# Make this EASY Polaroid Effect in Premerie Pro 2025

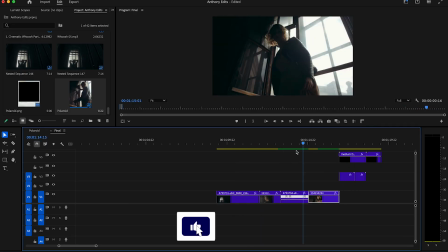Okay, let's jump straight into this effect. For that, create a timeline with the Polaroid, which you can download for free in the description.
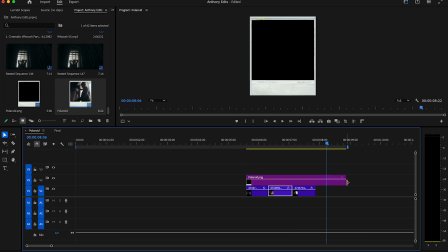Drag the Polaroid above your footage and size your footage now into the Polaroid. You can do this in the effect controls. Just play with the position till you like the frame. When you are done, make a screenshot and continue do this for more Polaroids.
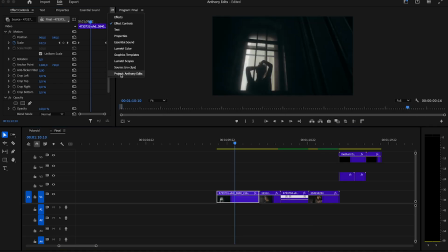Just find a position which you like. Switch now the timeline and go to the projects panel and drag and drop the screenshot of the Polaroid into your timeline. Go then to the effect panel and search for the basic 3D effect and drag it to the Polaroid. Back to the effect controls, you move 5 frames and set a keyframe on position, scale, swivel, and tilt.
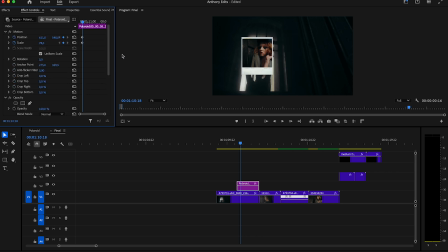Bring now the Polaroid to the position you want. With the basic 3D effect, you can bring some 3D effect to the Polaroid. Just play with the settings till you like it. Go then to the first frame on the Polaroid and play with the position and scale to move the Polaroid out of your frame.
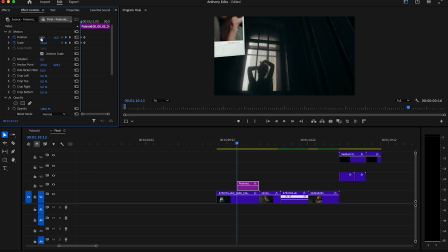You can do the same with the transform effect, by the way. There you can also bring some motion blur to the effect. You can still make some small adjustment till you like the movement. Don't make it too slow and don't make it so fast. Make it look smooth and elegant. Let me speed this steps up. This looks very nice.
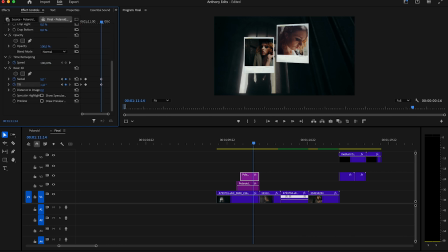Do now the same steps with the other Polaroids. Just make sure to bring your footage to the right frame. Make a keyframe after 5 frames, position them, drag and drop the basic 3D, and customize them till you like them. If you have any questions, let me know in the comments and make sure to download the Polaroid in the description.
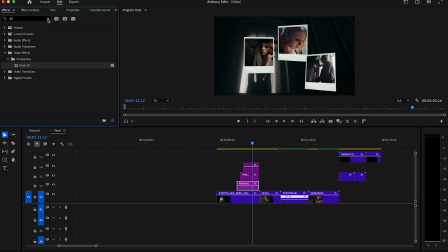In the effect panel, you can also add the noise effect to make the look of the Polaroids not so digital. Bring the noise level to around 15 and copy and paste it to the other Polaroids. In the description, you can also download some dust overlay, which you can also use for a bit of dirty look.
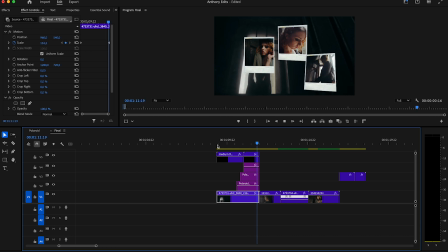Just make sure to set the blend mode on screen. Next, you go and create an adjustment layer and drag it to the timeline.
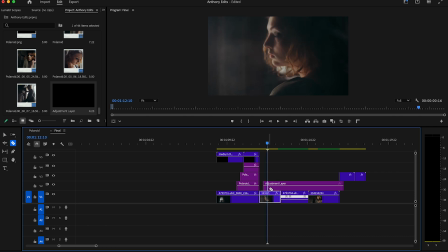Make the adjustment layer 6 frames long and drag and drop some of my effects on it. I have many packs with very nice effects.
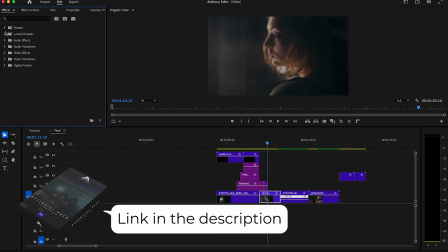Just check them out and let me know if you have any questions. Let's use some shakes in this example.
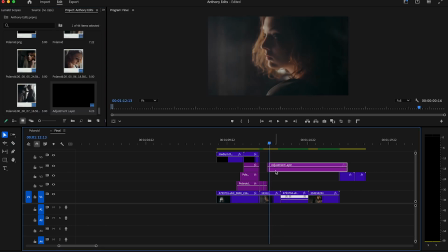Just drag them on the adjustment layer and you are done. You can also create another adjustment layer to add something like a small flash so the footage does not look so boring.
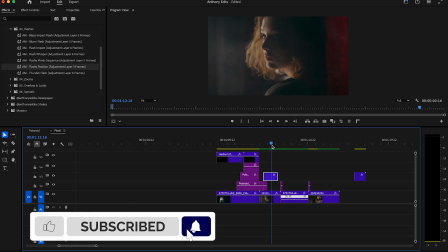As mentioned, check them out in the description. In the description, there is also a link to my free film burn pack, which is a must-have.
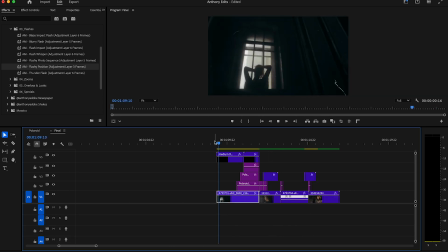Subscribe to my channel for more.